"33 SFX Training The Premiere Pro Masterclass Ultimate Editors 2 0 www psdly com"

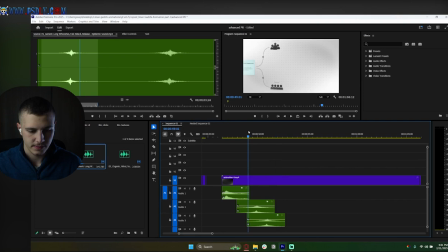(25:04)
Like this. Maybe a bit later. Awesome. And then let's just go ahead and drop these volume, give them -10.
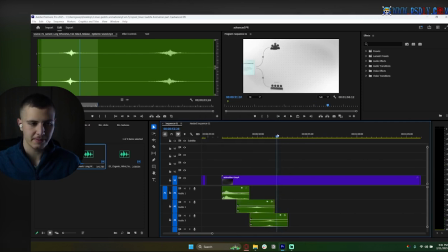(25:22)
Nice and subtle. And then we have a big pan to the right. So we need a heavy one here. One maybe like this. Yeah, maybe something like this. And then just a huge pan over here.
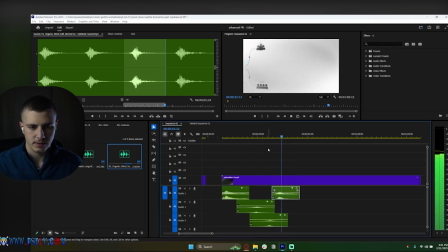(25:39)
So we gotta have a -7 on this thing at least. And then maybe one of these.
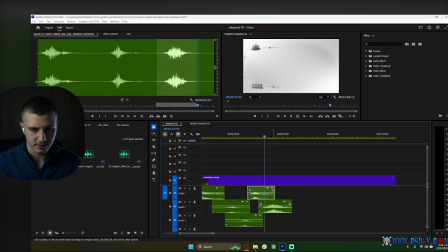(25:49)
Okay, maybe not that long. It's definitely not that long. Yeah, it's just a lot quicker. It's just a quick movement over here. So we need one that's powerful. Maybe this one would fit. Yeah, something like this would probably fit.
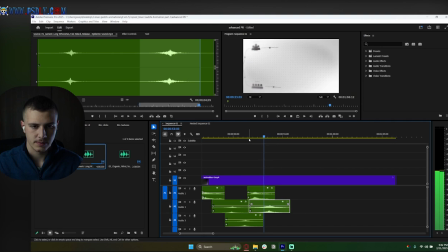(26:08)
Yeah, but this needs to happen a lot quicker though. Yeah, something like this would fit at a -10 for sure. Don't want two heavy whooshes back to back. Just always keep that in mind.
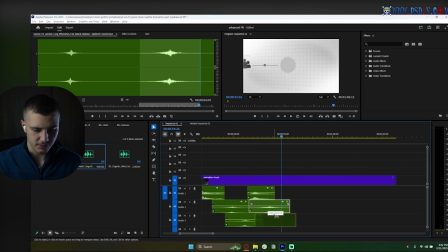(26:23)
And then we have the same thing, but a movement to the bottom. So we're gonna just duplicate it like this. Like that. That looks awesome. And finally, we have a movement to the right, like so.
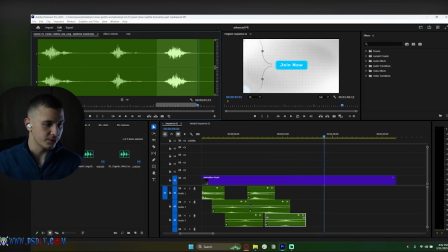(26:40)
So we're gonna use a heavier whoosh for this because it's a slower movement. Something like this could literally work here. Yeah, maybe way earlier though.
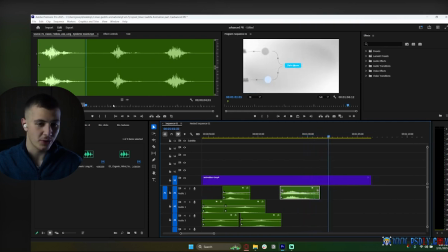(26:55)
And there we go. And for this last one, we definitely need a very harsh whoosh. We need something harsh. Because we have a huge circle that's about to come out. I'll use this.
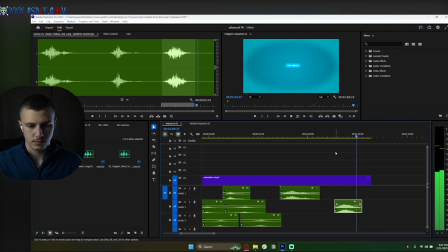(27:10)
Yeah. Something like that definitely makes sense. Okay, awesome. And with that being said, that's it for the movement for animation number 3.
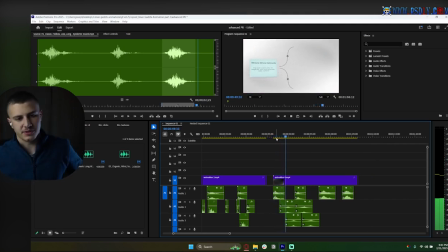(27:20)
I think the texturing for this is going to be really easy.
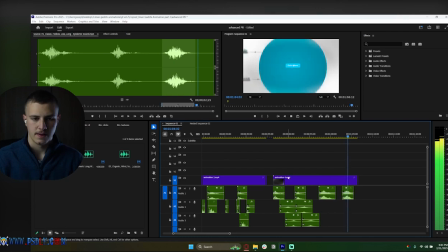(27:34)
Okay. All right, let's get started scene by scene.
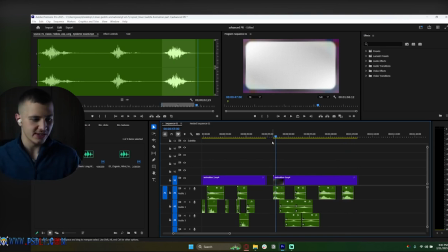(27:38)
So first one, we've got a big zoom in like this. I want this to look like a digital scene. So I'm going to use one of those UI sound effects that we just downloaded, like this one. I want this to look like a digital scene. So I'm definitely going to use something like this early on.
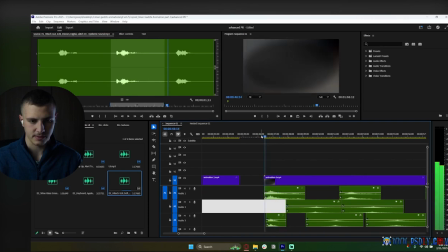(27:56)
Yeah, something like this would sound amazing. Maybe even earlier.
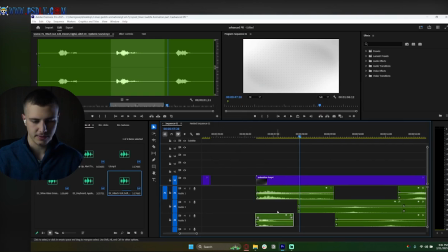(28:03)
Yeah, I think that sounds amazing at a -5. And then we have a glitch appear over here.
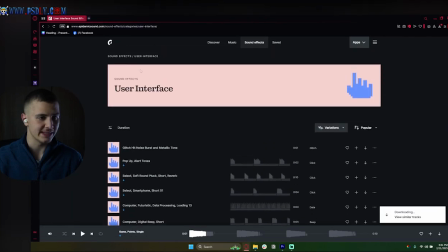(28:09)
So what I'm going to do is I'm going to look for some glitch sound effects, and I've never done this before on Epidemic Sound.
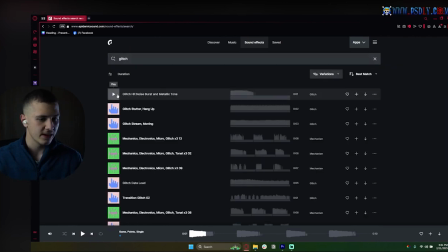(28:13)
So let's just go ahead and see what this looks like. Yeah.
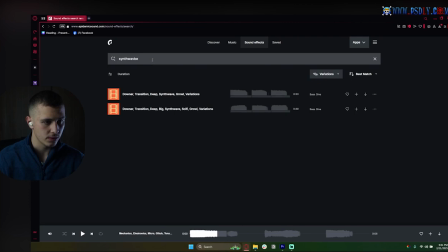(28:22)
I think a good thing would be synthwave sound effects. Those look, or synthetic, sorry, sound effects.
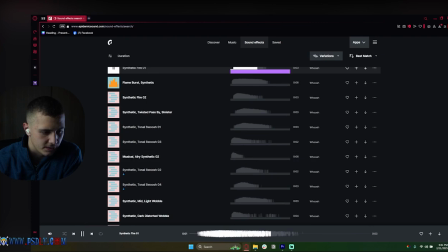(28:33)
Here you see when I made something like this.
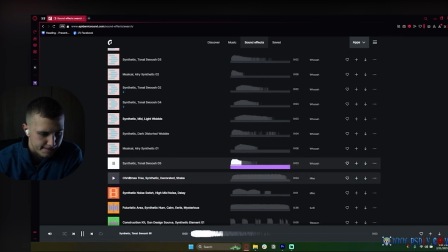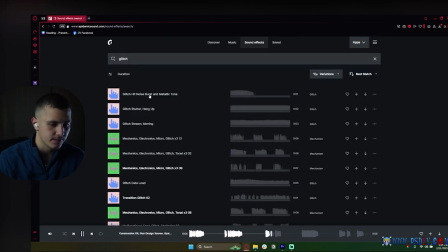(28:48)
Okay, then let's go ahead and go back to glitch in that case. Let's see.
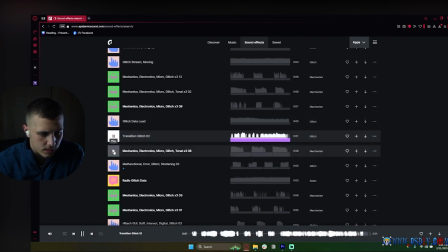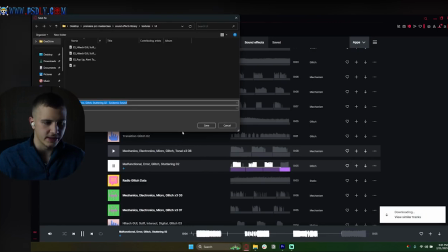(29:01)
Okay, that's it. That's what we're talking about. Yeah, let's go ahead and download this. It's out of our textures. And let's go ahead and import it.
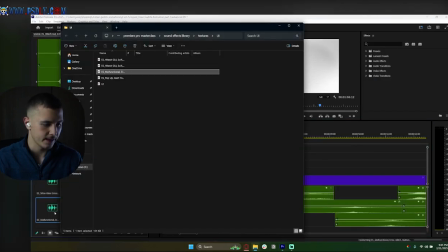(29:08)
I think that's exactly what we're looking for. Okay, let's use this one for the first time.
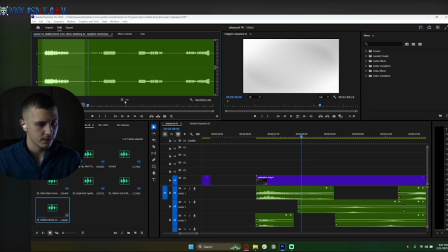(29:13)
Like that. Nope, that's too heavy. We want one that's quick. Like that. We just need something like this. Yeah, exactly.
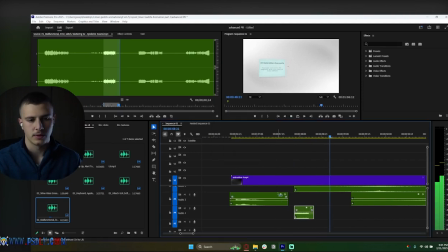(29:28)
Maybe a -7 too. Nice. And then we're going to need some sound effect for these two drawing out.
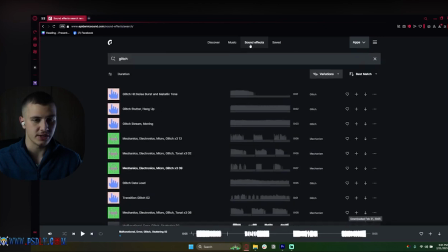(29:34)
So these definitely look like some pencil drawing. So I could just kind of go over here and look for a highlighter sound effect, I think it's called.
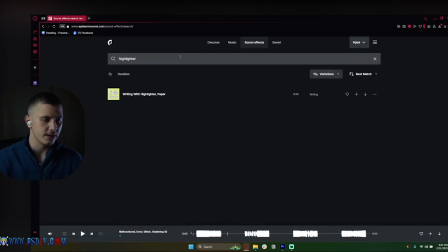(29:40)
Like that.
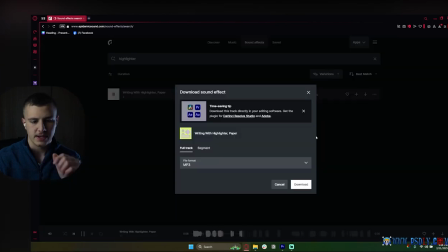(29:47)
Right. So this would basically sound like something drawing out.
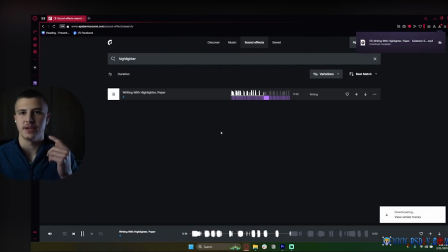(29:56)
Yeah. Or we can try and think of some kind of other thing. But one good thing for... What would sound good? What would sound good for this? Yeah, I don't know.
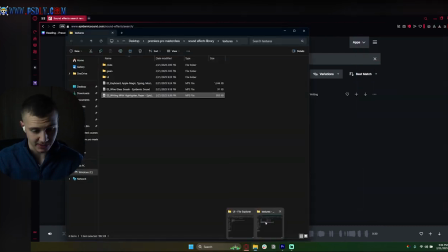(30:06)
I'm not too sure what would sound good for line animations. It's my first time doing line animations. So let's give this a try.
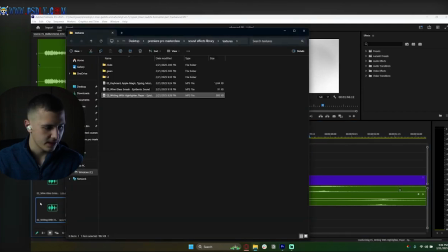(30:12)
Let's see what this sounds like. Are there any good ones?
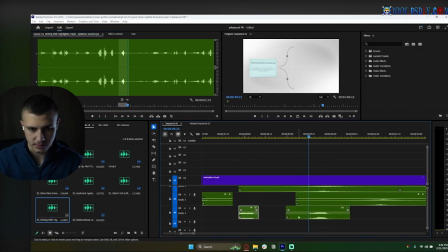(30:19)
Yeah, something like this would sound good, right? So it starts here. Yeah, I think that sounds good. And then we just need another one in the background too.
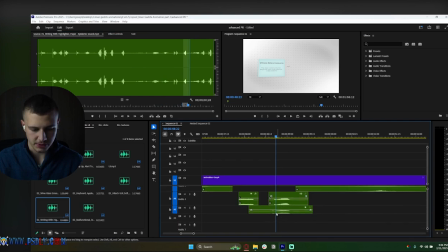(30:35)
Yeah, there we go. So two on top of each other would sound the best. I definitely want to cut out that tap that's in the beginning.
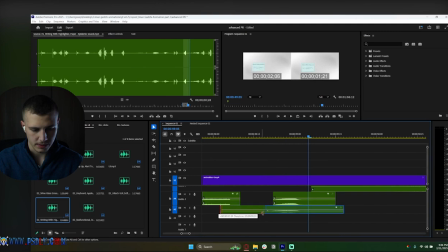(30:41)
Like that.
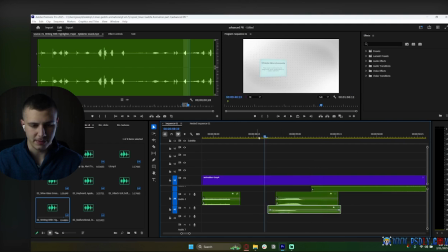(30:45)
I would probably delay them a bit more to amplify that there's two. Yeah, there we go. That just sounds a lot better. And then just drop the volume to like -7. Let's check that out. And then here we've got our first glitch. So let's go ahead and go back to our, where is it? Malfunction glitch.
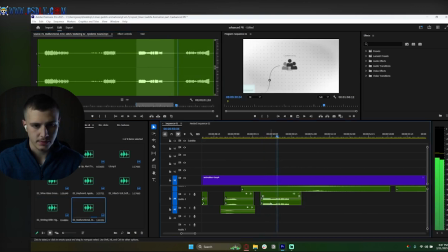(31:07)
Like that. Just add one right here. And then another one right here. There we go.
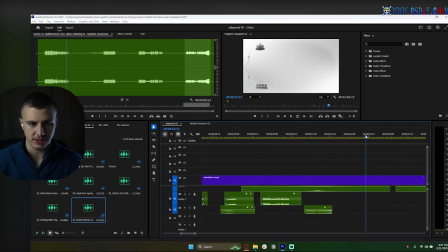(31:22)
And then we also here, we have two lines drawing out. So let's make sure we also add the same two highlighter sound effects. And then we're just going to space these out more. Like that. And here we're also going to have the same exact, here we can actually use these ones.
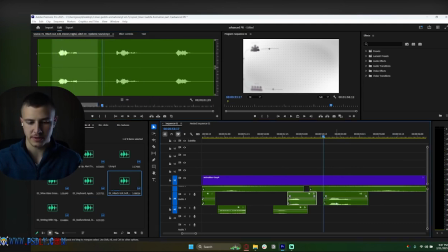(31:41)
Yeah, because we want to do a different UI sound effect for these circles to make it special. And do the same thing for the other one. Like that. Alright, so it happens and then this thing pops in. And we're going to just select both these and -10.
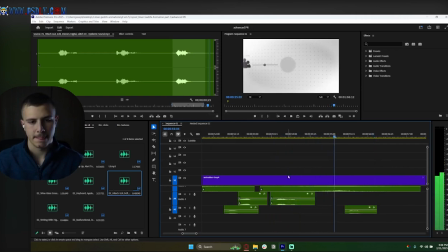Finally, we're going to add another highlighter sound effect over here, as always.
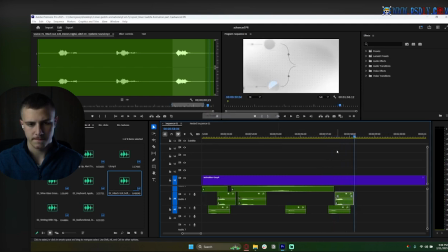(32:17)
We could make those quicker a bit. And then we have that join now button pop in.
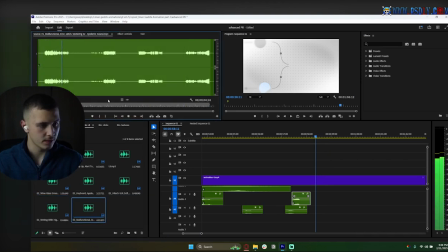(32:26)
Like this. With this kind of glitch sound effect. I like this.
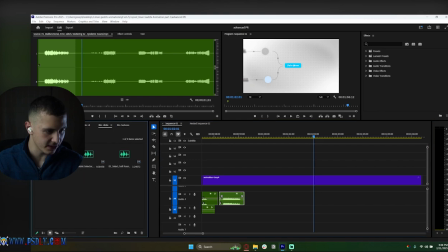(32:38)
And then finally we have a mechanical click, and we can just kind of get this from our clicks. Over here the button analog is the best one, honestly, so let's just go ahead and add this here.
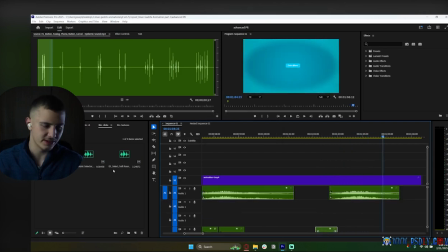(32:53)
And for that last part, I'll probably just leave it as it is, to be honest. So I think that looks pretty good.
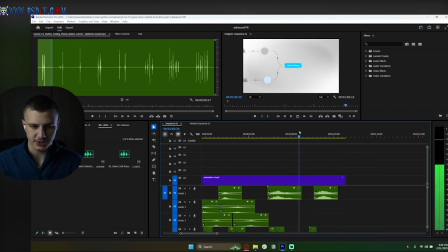(32:57)
One final thing we could do is we can actually add a riser right here to build up that click. So let's go over to our risers. This is the one time we're going to use risers in these animations. And let's go for this one. Yeah, let's just go for this one.
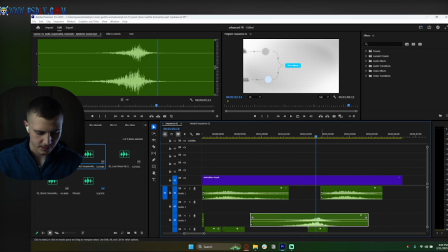(33:10)
This one looks good. Let's go with a -10 on it.
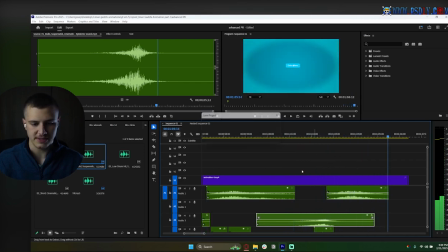(33:16)
Click. And there we go. And ladies and gentlemen, this is what our final and third animation looks like.